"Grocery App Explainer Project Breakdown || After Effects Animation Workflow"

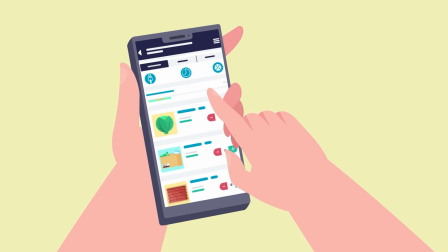Hey guys, welcome to Proud Animator. In this video,
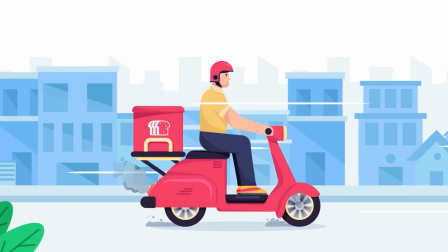I am going to show you guys the step by step breakdown of how I made this Cross 3 App Explainer Animation project from beginning to the end.
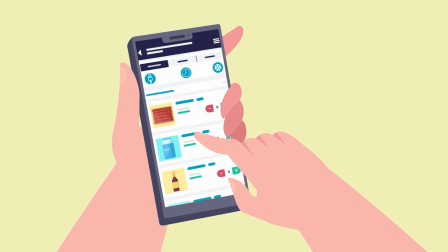And by the end of this video, I will also refer all the tutorials and provide the links for the techniques I used in this video.
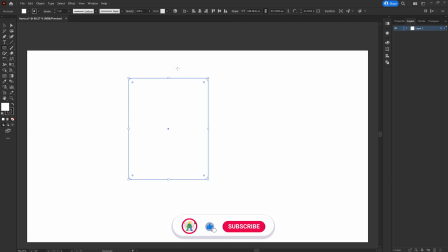At the beginning of any project,
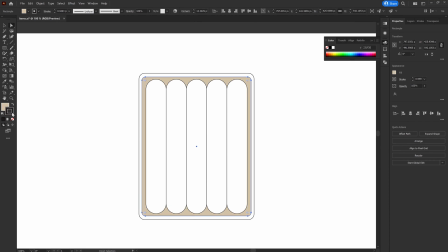I do some research on the topic and then pick up my sketchbook and do some basic rough sketches to put all the ideas on paper.
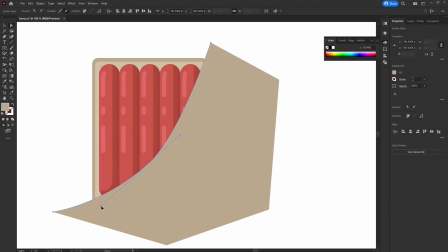I also did some research on grocery delivery app UIs and then jumped into Adobe Illustrator and started making the basic shapes.
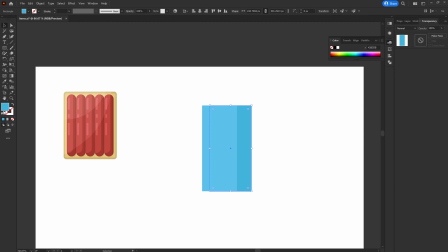So in Adobe Illustrator, I first started with the UI design and designed the elements required for the UI.
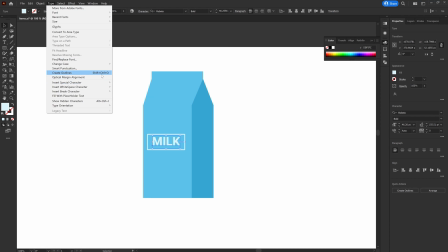So in this case, I need some grocery item. I also reuse some of the elements from my previous projects and side by
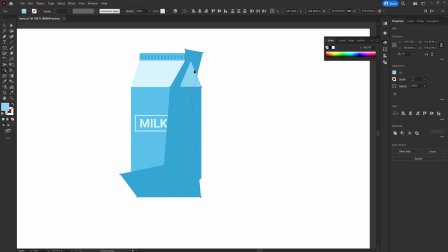side i picked some color palettes from adobe color and pinterest and tried out different
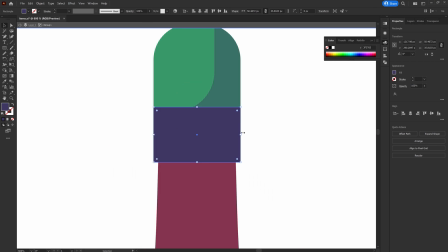color combinations now once i'm finalized with the color theme for the animation i
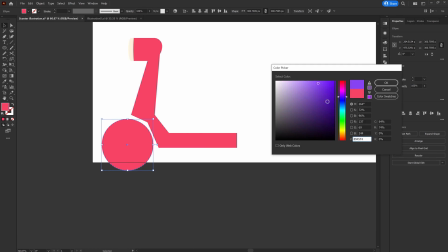started working on the other frames so here are the illustration i
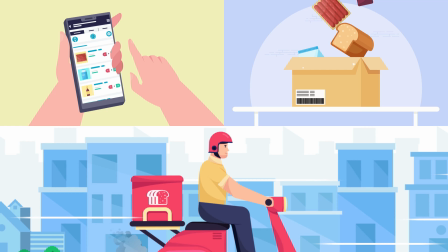would need for this explainer animation project then i separated the layers
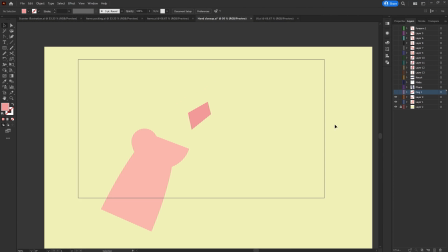as per my requirement to prepare the file for animation in after effects now let's
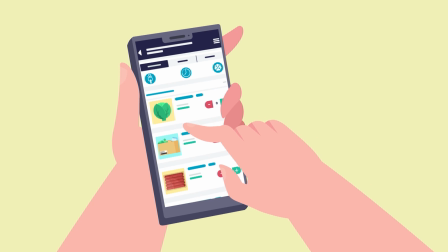check out the after effects workflow in this project so the animation starts with
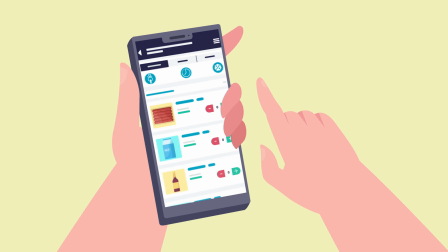the mobile close-up view opens up a grocery app and swipes to navigate
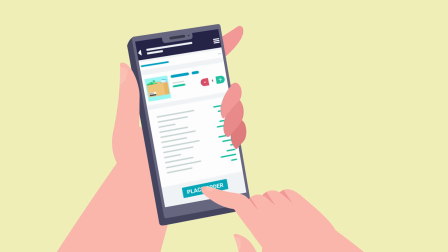the product then selects the product place the order then the scene cuts to the next frame where the item is being packed to get it ready
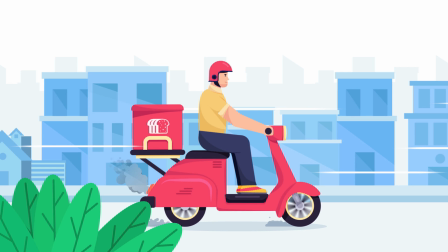for delivery then again it cuts to the next scene where the delivery boy is on the way to deliver the product so this is the overall idea
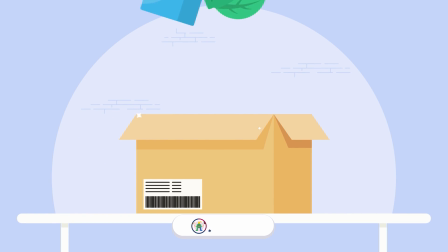of this project. Now let me show you my animation workflow in After Effects. In After Effects, I started animating the first frame.
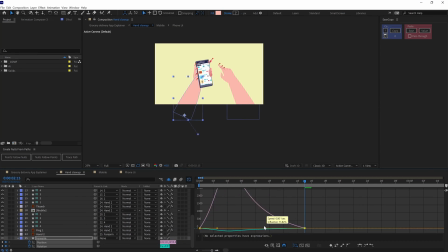So here in the close-up view of the hand shot, I changed the perspective of the hand when the character is picking up the phone and bringing it closer to the camera.
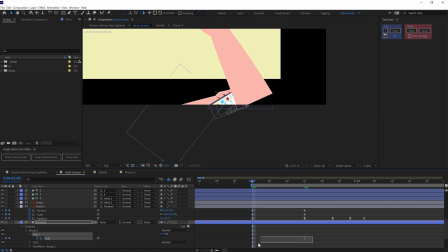So I scaled up the hand layer when the character is moving the hand closer to camera and adjusted the shape path of the forum layer accordingly.
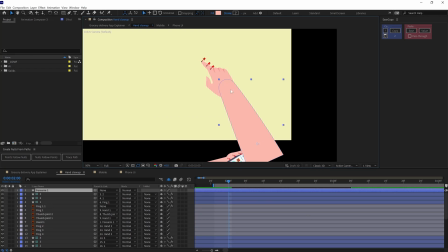To animate the hands,
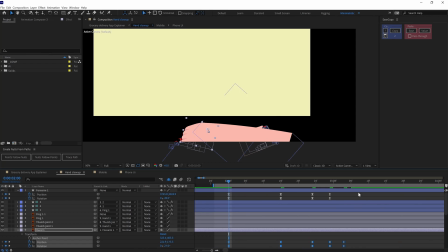here I used Rotation property to bring the hands in the scene and rotated the individual finger's joints to animate the finger tap and swipe.
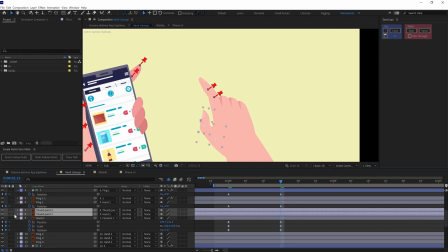Here I could have used tweak structures to rig the finger but I wanted to add some follow through later on so I animated it manually.
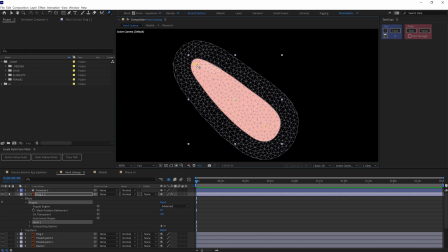I also distorted the tip of the finger with Pin tool to add some extra follow through.
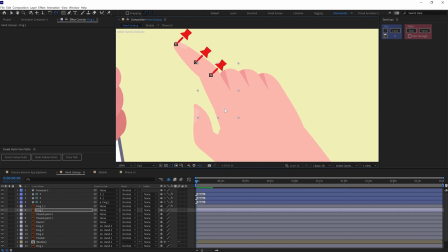So, I added three pins and converted the pins into bone layers and then parented these layers.
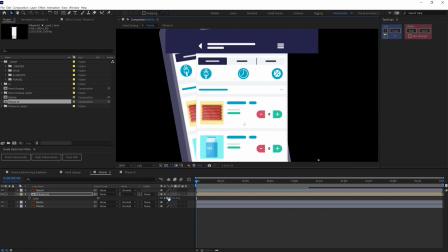Then to add perspective on UI here I oriented the UI composition in 3D
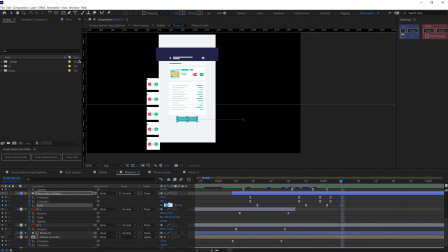and then animated the UI elements with basic scale position and opacity property on these layers.
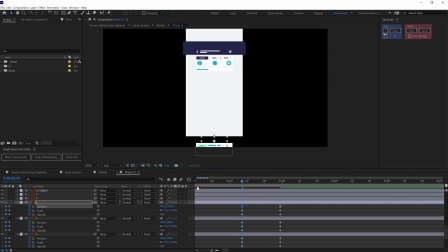And then animated the lines with trim path. To animate the swipe I made a long list of UI elements in Y axis and
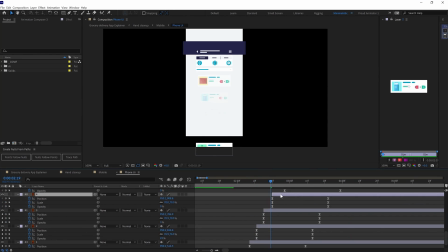then pre-comp the elements and then applied track matte and animated the comp in y-axis.
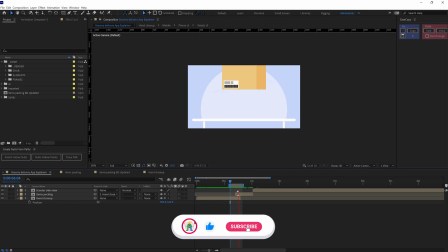To transition from frame 1 to frame 2 I added a match cut.
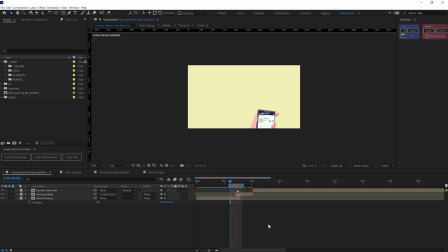To make the match cut continuous I used the motion of the hand and table and the box to make the scene transition continuous.
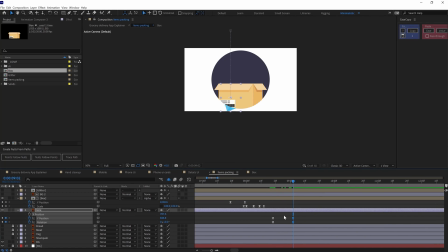Then in the frame 2 I animated the crossy item only on the y-axis and for the motion graph I decrease the ease at the end so that it looks like it is falling under gravity and also added some extra rotation on these items while it is falling.
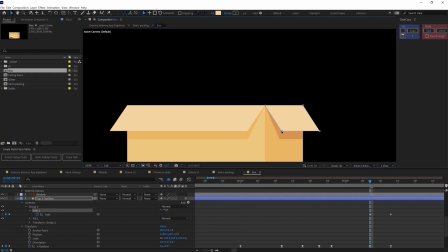To animate the packing I converted the top portion of the
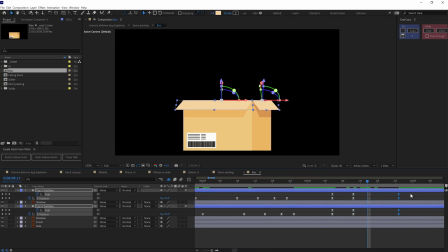box in 3d and then added rotation and adjusted the shape path of these layers.